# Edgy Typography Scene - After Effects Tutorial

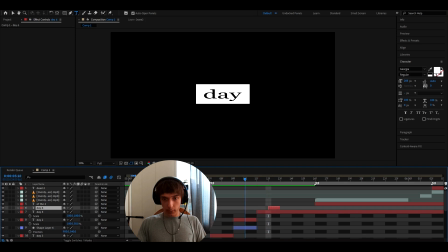243s
d cut it to one frame just cut it to like that and add it like on top of here so we really want to make this glitch so here i'm going to stretch this out a lot so press s and this one make 922 and then this just 53 and i'll change the
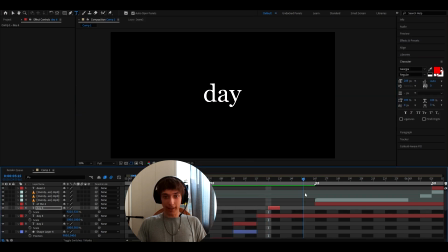257s
color to red this will give a really edgy look and then at the end you can go like right here and then at the last frame we can also press ctrl d cut it to one frame and here we can stretch it like on top like that yeah that looks really cool and
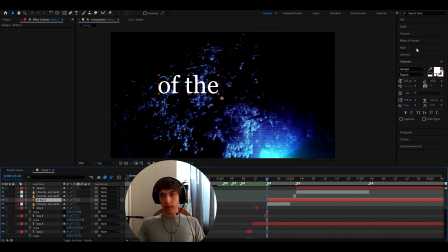270s
now it's gonna say of the here what i like to do is honestly very simple just press s i like to make this as tiny as i can so this is the before the last text so i like to make this extremely small like 32 and now we can just go to align
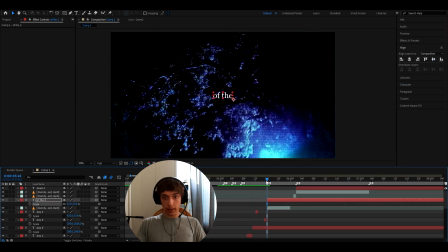284s
and align it and for this text like here it's dark in the background and then i like to have a background right here and the background is
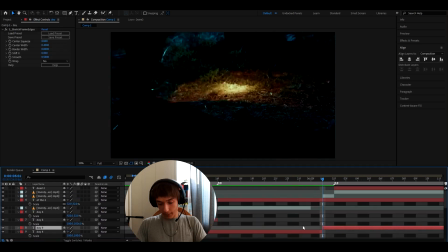290s
something cool with like crt and then we can cut the day out of there we don't want these like to mess around and i also cut
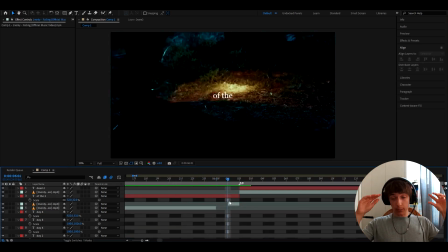297s
out one frame here and then add like a different frame where it's kind of bright to just have that impact and yeah for this text i'm also just using
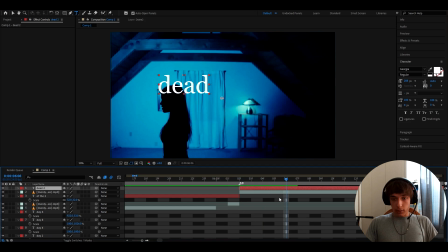304s
georgia 280 and then the last text is the dead text so for this text i like to use a font from the font and the font is mb forever raw so it's a really cool grungy look i don't know how to say it and i also like to press s
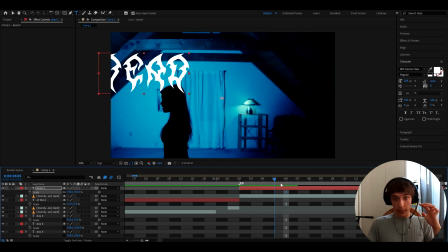319s
and this one i like to scale up my kind of idea is before the big text like the final text this is the final text it's a
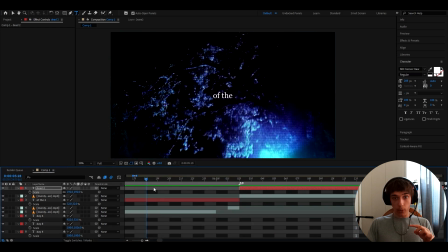326s
day of the dead for the final text i like to have it big but before the final text it's small so like that and then the big because
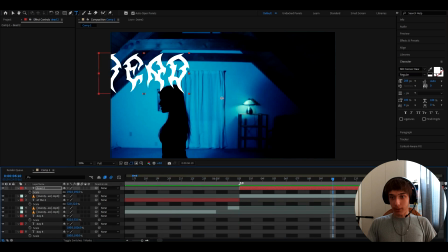332s
it gives that cool impact i don't know and then we can go to align and i just align this and that and you will have
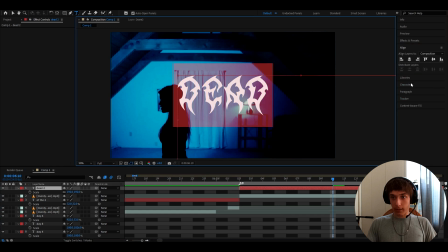339s
a really cool text and also i like to do is press on it like that and go to character and make it red now that looks
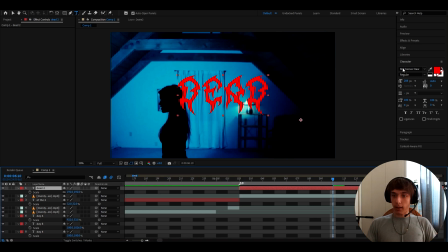345s
super cool remember you can get this on the font and i like to add some effects on this so the first fact i like to add this add grain i like to make the intensity to 4.8 and also check on the final output right there size to 0.5
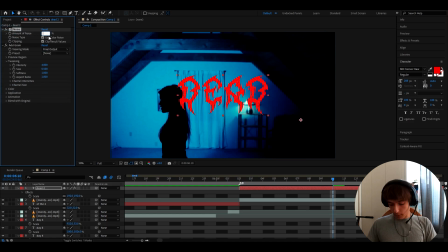360s
and then i like to add noise add it on top actually and i like to make the noise to 62 that will give a really grungy look and yeah so
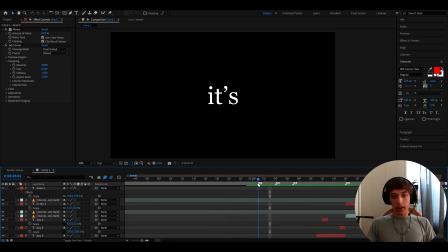369s
it's gonna be it's a day of the and then dead so again the idea is at the start i have a really simple text then i have a little stretch for one frame you don't need to have it longer then it's a i stretch vertically and then just a normal text for two frames and then i have it like this which i i really think looks cool and
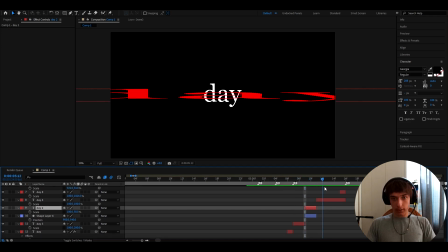388s
then go two frames after that and we'll have the red stretch and a
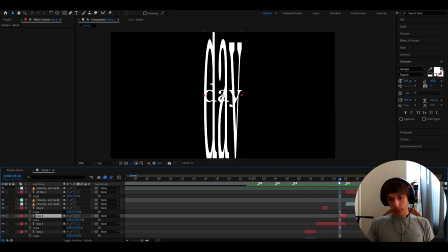393s
normal text and also a vertical stretch and then a simple small text
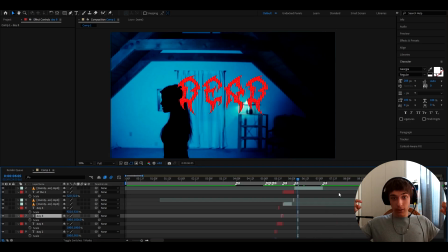397s
and the final text which gives that huge impact for this whole
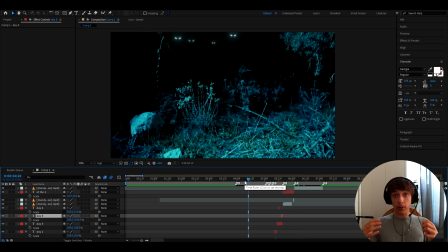402s
edgy scene i really like to add like crt effects because i think they really give emphasis to the whole look so for this one
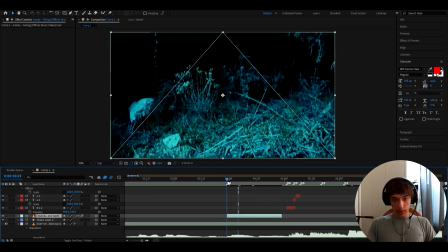409s
at the start we see like these eyes but we want to make them crt so we can actually press ctrl to y and just cut it up to length.
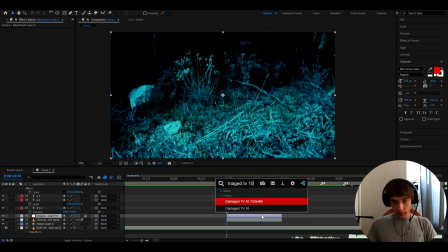417s
And the effect I like to add is Damaged TV 10 from my Damaged TV preset spec, which I think looks super dope.
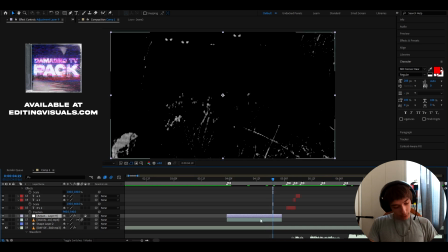424s
And it really gives that cool CRT look. But I like to also press Ctrl Y again, cut it up to like the exact amount.
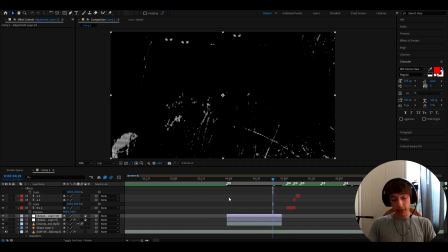431s
And here I like to add Deep Glow, which is a plugin. And I like to make the exposure to like 0.19. And I also like to add S Flicker on top of Deep Glow.
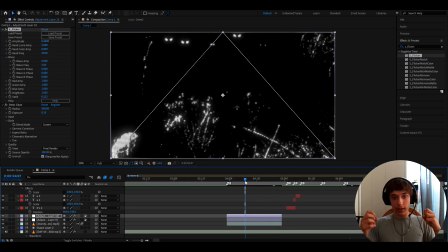442s
And here I like to make the flicker high like 0.44 and that will give exactly the CRT look that we want and it will be very edgy.
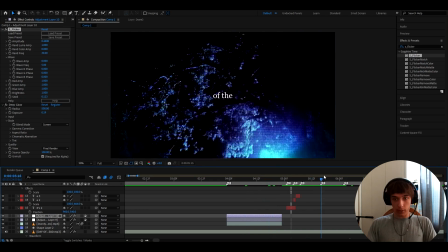450s
I don't know if I like the word for this but I guess it fits and we can also go like on this CRT and for this frame I like to add something more low key because I want to make it a bit darker so I'll press ctrl alt y again and cut it
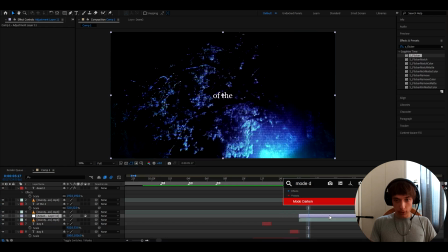462s
up to like the amount I want and here I will add mode darken which is actually going to be in my newest damage 3
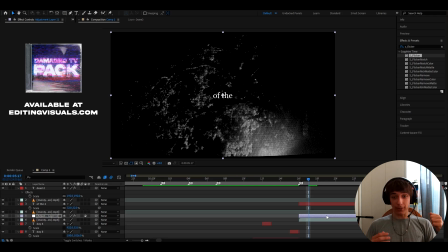470s
presets pack update which i'll be releasing this month so it will be actually really soon this looks hella cool right now you can keep it like that what you can also do is you can right click go to blending mode and i like to make it to darken and that will give that really dark crt look you don't want
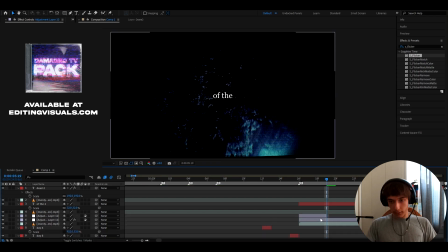486s
like a really bright background for like this text right here and also another preset which i like for this is lens 12 fps which will also be included in my newest damage 3 update in the damage 3 presets pack we actually have over 30 presets and
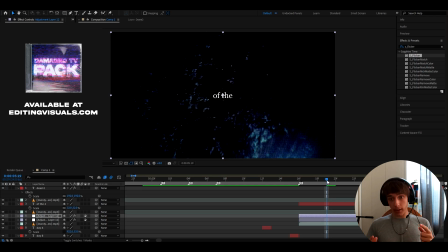501s
we will have over 40 presets when the next update launches and if you want to get this pack on an offer we have an ultimate damage bundle which comes
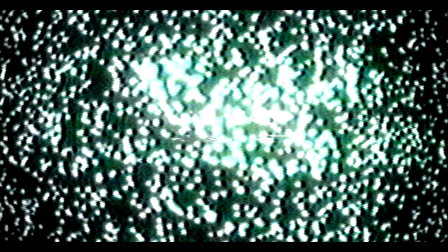509s
in with damage 3 presets and the vhs pack which the vhs pack has a bunch of overlays and also presets all right
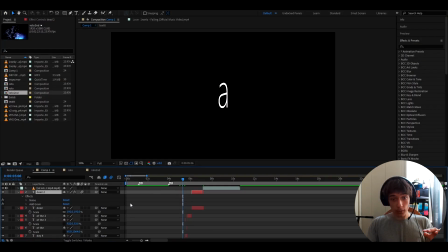516s
guys and the last piece of advice i can give you is to pre-compose all of your text that you had so what i like to do is i like to select every single text that i had but you have to have them all separately like that and press ctrl c and then go somewhere like here and
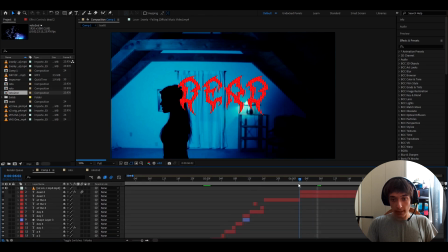530s
press ctrl v and this will duplicate the text uh we don't want the last piece of text though so the dead text can go away and
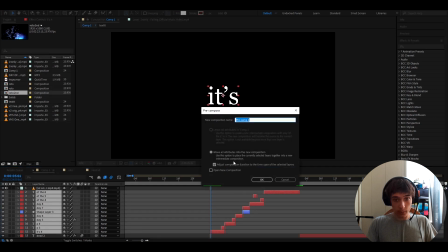537s
then just select every text that we have like right here press recompose and just press okay and what i like to do here is i go somewhere
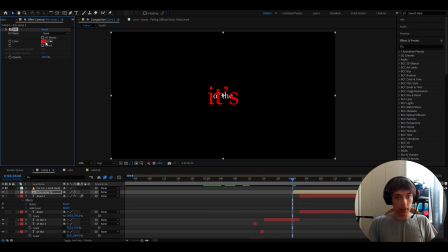545s
like right here two frames before the ending and i like to add fill and i like to make this too dark and now let's press ctrl alt key and this will bring up the time remap keyframes and i like to just drag them like like right here and this will have a really cool
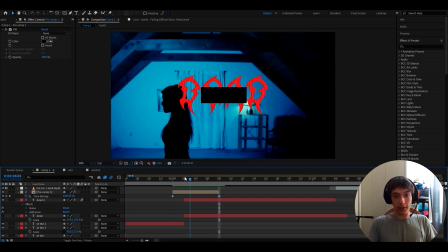561s
impact for the of the dead like as you can see this will have this cool little part it's gonna be way more impactful and that's pretty much it guys i hope you enjoyed this type of video i've never done this type of video before if you want more videos like this then please let me know because i don't know if like people like these videos of me breaking down my typography ideas i just had this quick idea and i wanted to share it with you and just remember guys to be creative of this and you can get crazy results all right guys have a fun and productive day see ya